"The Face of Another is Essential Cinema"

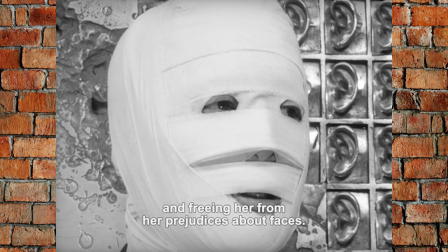0:00 1966's The Face of Another is a Japanese drama thriller with horror elements from director Hiroshi Teshigahara and author Kobo Abe,
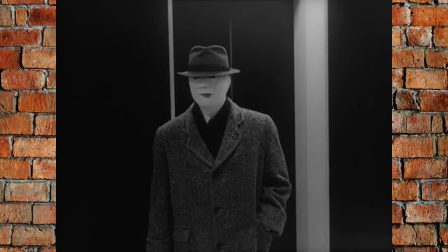0:09 who adapted his own novel into the film's screenplay.
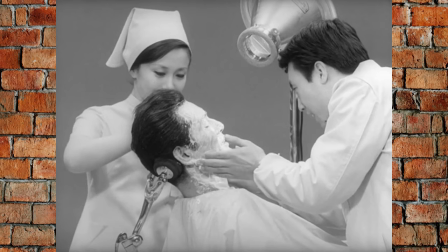0:12 The story concerns a businessman named Okuyama whose face has been so badly disfigured that he dare not show it in public.
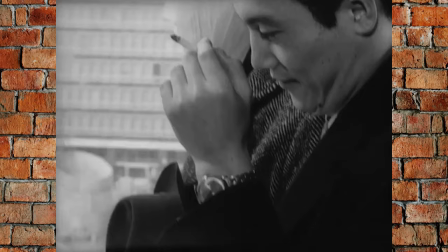0:19 This leads him to don an experimental, hyper-realistic mask that gives him the face of another, a random man who sells his visage for a small payday.
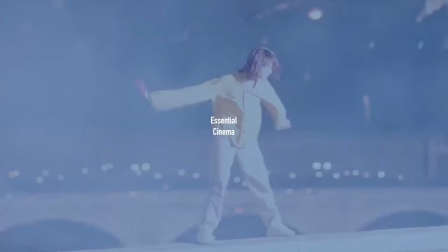0:28 As he acclimates to the mask, it changes more than just his appearance.
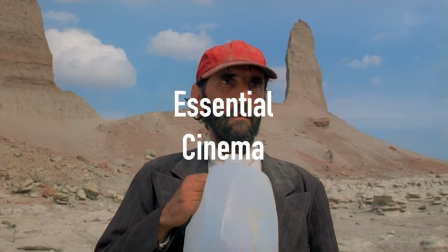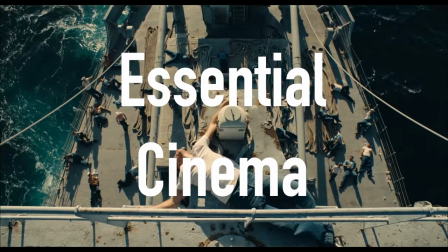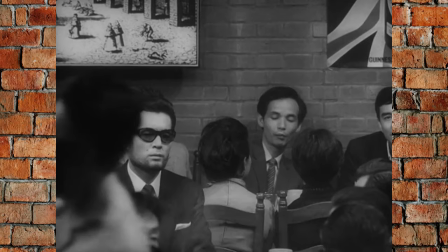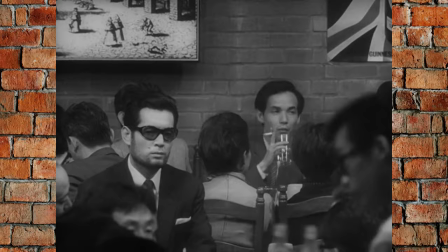0:52 Hey, I'm Sam.
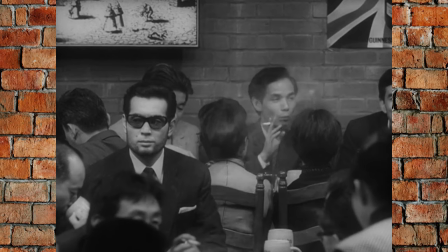0:54 Welcome to Brickwell Pictures, and welcome to my Essential Cinema series, where I highlight films that I consider to be some of the best ever made and attempt
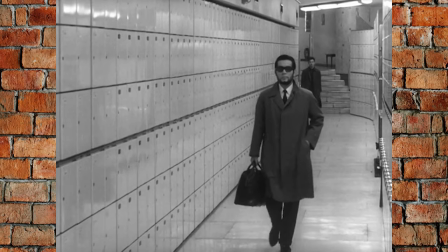1:01 to break down precisely why they're so great and why I consider them essential viewing for cinephiles and or aspiring filmmakers.
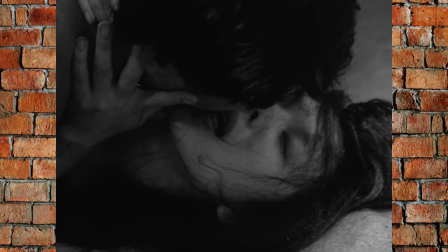1:10 Tashigahara and Abe had just collaborated on Woman in the Dunes two years prior, which I also have a review for on the channel and I highly recommend.
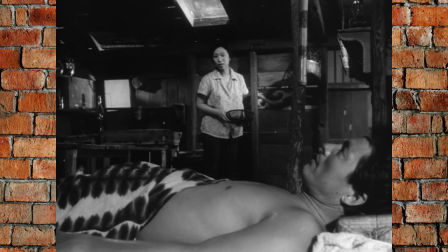1:18 The two stars of Woman in the Dunes, Eiji Okada and Kyoko Kishida, both play smaller roles in the face of another.
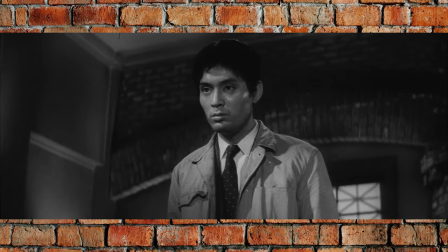1:25 Once the main character, Okoyama, replaces his bandages for his new face, you might recognize the actor, Tatsuya Nakadai,
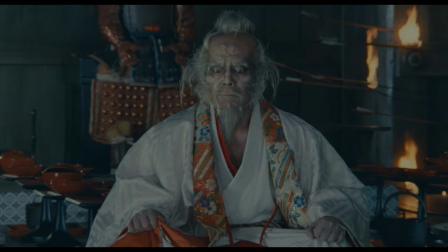1:32 from his staggering leading performance in the Human Condition trilogy, or from his many collaborations with Akira Kurosawa.
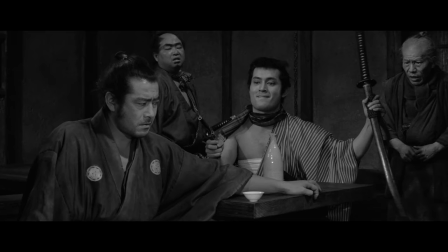1:40 Alongside Tashira Mifune, Nakadai was one of Kurosawa's go-to actors, and he's fantastic in the face of another,
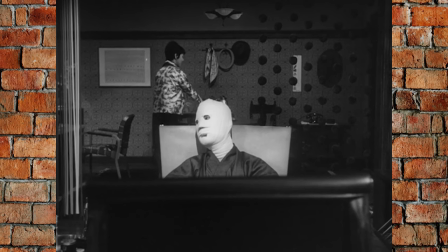1:47 establishing an impressive presence in the early parts of the film, despite his face being 100% hidden behind bandages at all times.
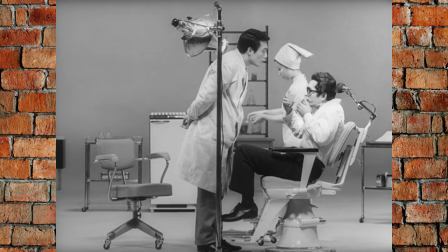1:55 He brings so much characterization to the role through his body language and vocal performance alone. After Okuyama dons the mask and is growing acclimated to it,
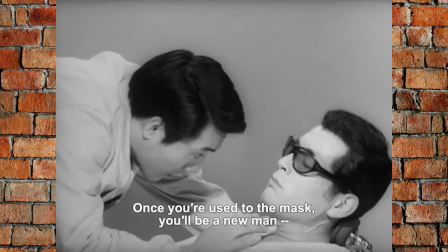2:05 Nakadai was tasked with somehow making his own face look like a mask that he's wearing over a different face, and he nails that tall task.
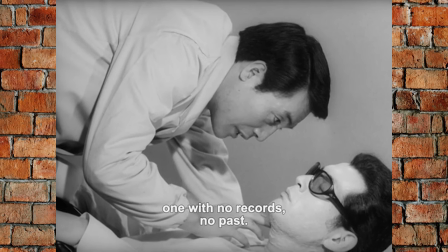2:14 He's aided in part by some subtle makeup and prosthetics that hold up remarkably well for a film from the 1960s.
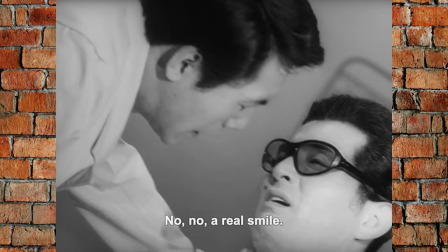2:21 But he also does wonders on a physical performance level by downplaying his facial expressions in a sedated sort of way,
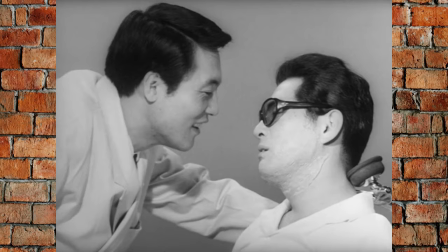2:28 and managing to feel like he's inside of himself with a layer of separation from the world around him.
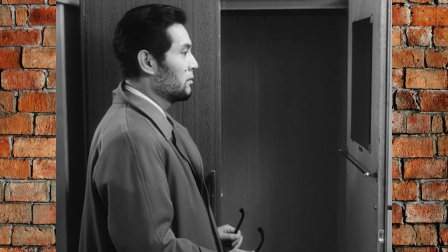2:34 Nakadai somehow convinces you that his face is not his face, until the character becomes increasingly inseparable from the mask. It's a unique feat that I don't expect many other actors could have ever pulled off.
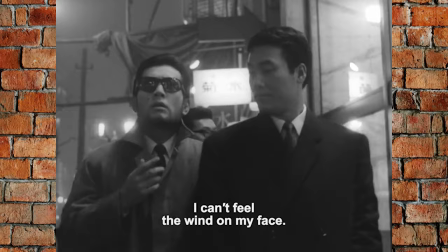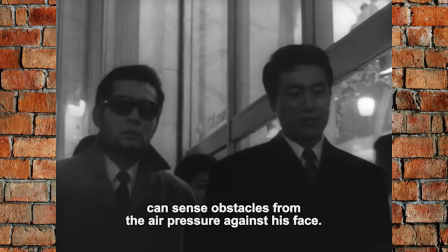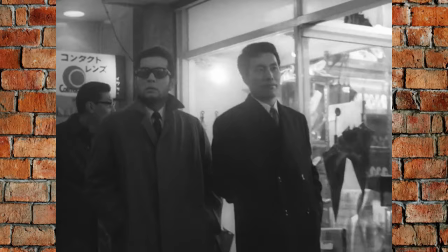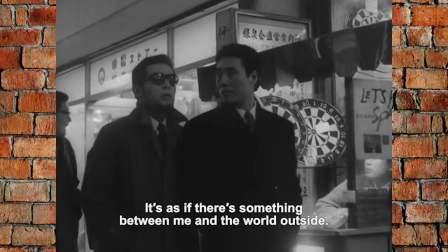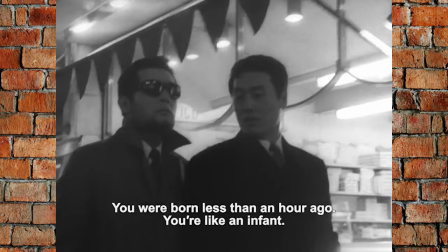3:20 The nature of face replacement as the core focus of the plot is likely to conjure thoughts of two other films,
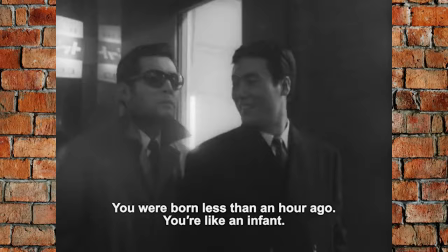3:27 one of which is completely different, but the other actually has quite a lot in common with the face of another.
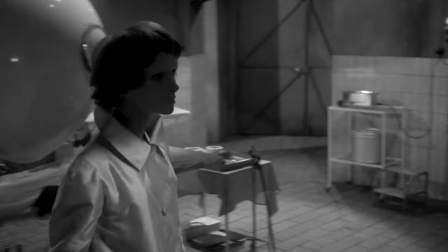3:32 The first is John Woo's Face-Off, that's the completely different one, but the film bears strong echoes of the 1960 French film Eyes Without a Face.
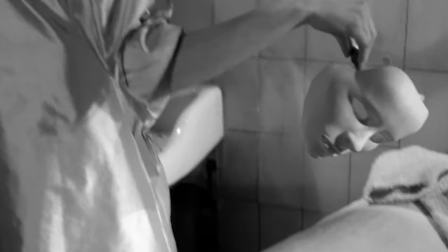3:41 Beyond the plot similarities, the two explore similar themes and both mine the uncanny to create a sense of unease,
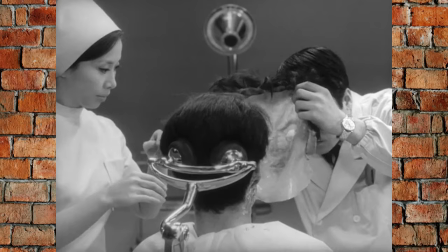3:47 Where the former had a centerpiece face removal sequence, the latter has a centerpiece face application scene.